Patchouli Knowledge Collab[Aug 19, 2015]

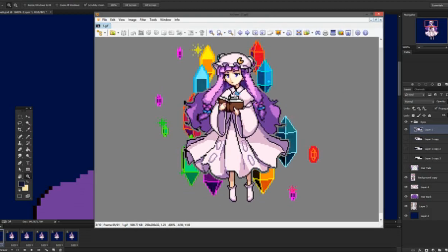Hey, this is Joey or D-Legal or One or whatever, and this video is going to go over how I made this and the stuff I had to go through. And this was actually a collaboration between me and my friend Belle. So they sent me the drawing, or let me pull it up actually. They sent me this drawing,
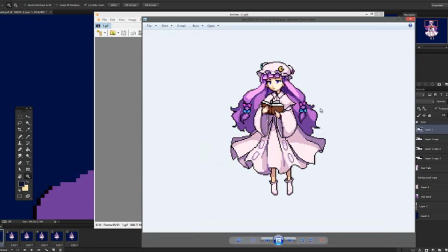and I was going to be the one who animated it, or just get it to move or do something.
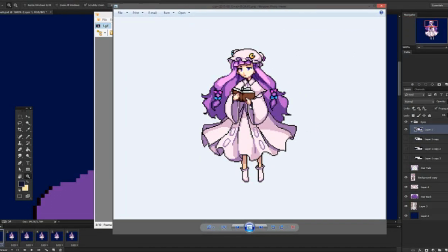So I'd get this, and then if I tried to get it to move, obviously I'd have to try to, cut things out and compensate for the pixels that might be missing. Like I was not doing actual, frame by frame drawing, and it probably would have looked better if I did do something like that.
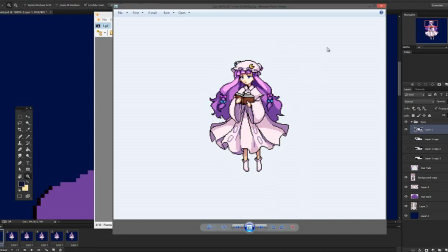But everything involved here was just Photoshop and After Effects, and actually a little bit of 3ds Max because I wanted to get the gems in the background to rotate. So while Belle was drawing this, actually, I wanted to figure out a good way to get the gems in the back. And when I looked online for reference, the gems that people drew were always different.
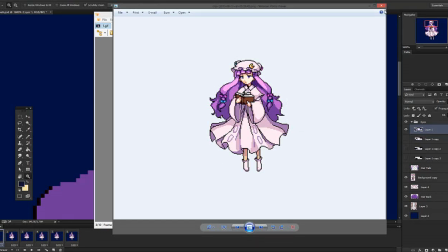Like they did like a tetrahedron or some other weird shapes. So I just did let's see, I did this shape right here actually.
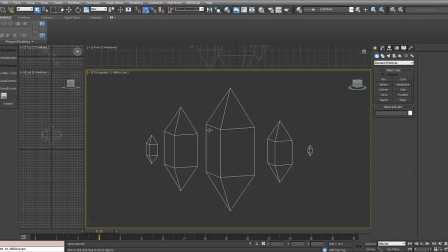And when wanted to make sure it was like still pixely and stuff. I wanted to make sure these lines are very, very thin so I can have it be, fit in the style of pixel art. And the problem with 3ds Max is that it doesn't render in such a way that gets you these like smooth aliased lines.
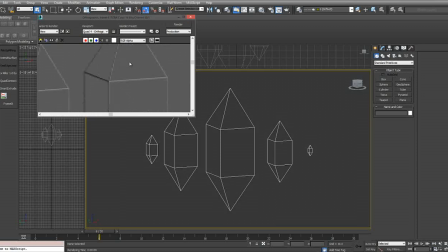Like if I try to render it right now, it's always going to be like smooth, no matter how much I reduce anti-aliasing or switch to, mental ray or whatever.
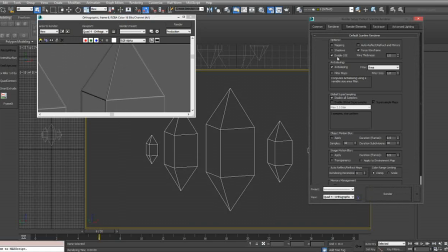Simply because the renderer does not work like that. Like I have to have anti-aliasing on, and if I just set it to 0, it's still going to, have all that noise and all that. Like I cannot get lines or like raster lines that you see here.
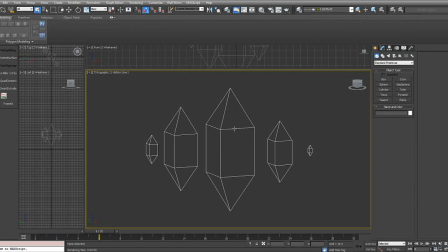So I ended up actually rendering out my viewport because that was the only place that 3ds Max could give me, these straight pixelated kind of lines.
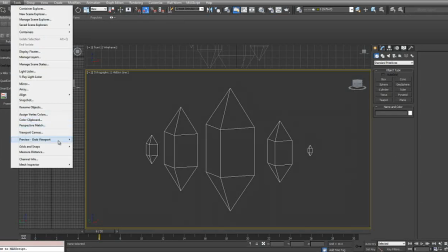And the way I did that actually was just tools, preview, and then create preview animation. And I made sure it was very, very, very small so that I can, stuff the screen with. That's why I have a multiple over here, so I can have one render out and then just use that and then pick out whatever one.
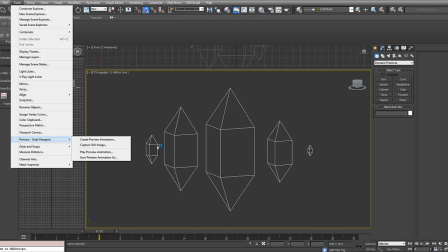Like you'll see there's about 3 different diamond shapes or diamond sizes. I think actually 2.
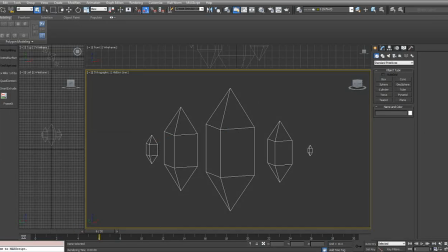And let me see actually. I think I have it rendered out somewhere. Yeah, here it is.
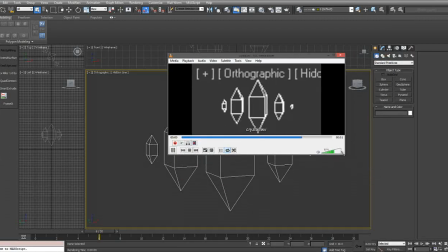So this is the actual render that I had out from 3ds Max.
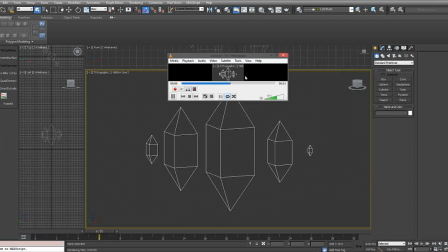And I would just cut out, whichever shapes I needed and, drag that into After Effects. And I also had a shaded version actually. And I used that just to have like, the top part be shiny and the bottom part be dark, darker.
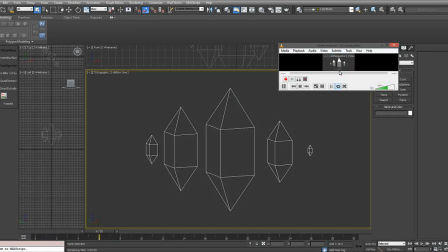And so there's actually a gradation in the color, so there's not just one color for the whole diamond while it's rotating.
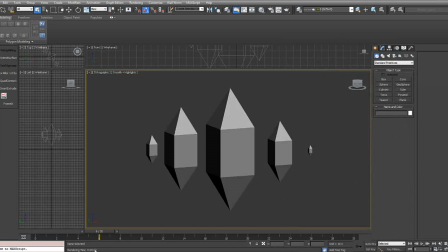And yeah, so there's the shaded that I had rendered out. And then, so I have After Effects open obviously, but this isn't the first thing I did.
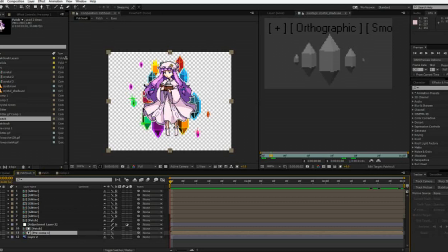I'm just talking about the process that I did for this. So I'm not at this stage yet. At this stage, I'm only at, let's see, yeah, I'm at the part when I get the crystals and just bring it all together to get like this one,
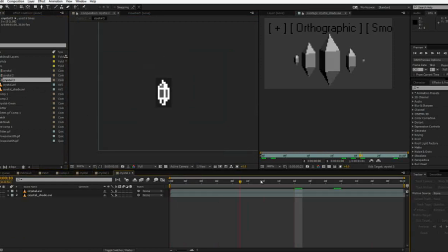and this one, and the smaller one. So I'm at this point right now. None of this doesn't exist yet. And the only thing I have is this one that I rendered from 3ds Max and this one.
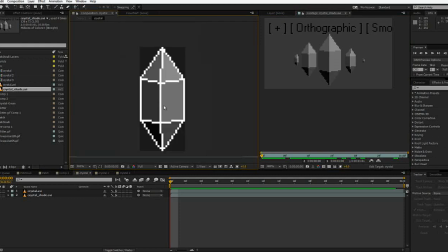And to get it to look like this was actually pretty simple. But I rendered it separately because I wasn't sure if I wanted to have the outlines in it. Like I wasn't sure if I was going to have it stay like this or if I was just going to have it be, this and just have like a glowy effect in the back.
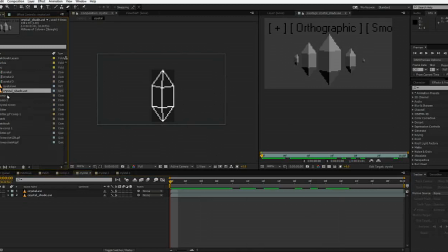I actually have that somewhere. I did some other tests actually. Yeah, I think this was one of the tests. So it was going to look like, or not, it's not exactly like this, but I had that dithering pulse in the background that I didn't like too much actually. So this was another test actually.
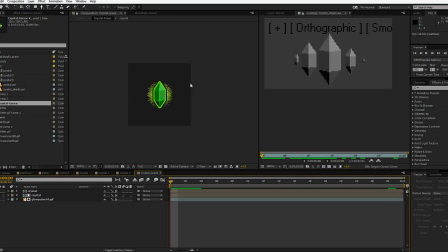And I had like rings going around it, like these weird spell circles, but it was too much details to stuff in too little space. So I thought this shape was fine, and I just have it color that. And I might have another test actually.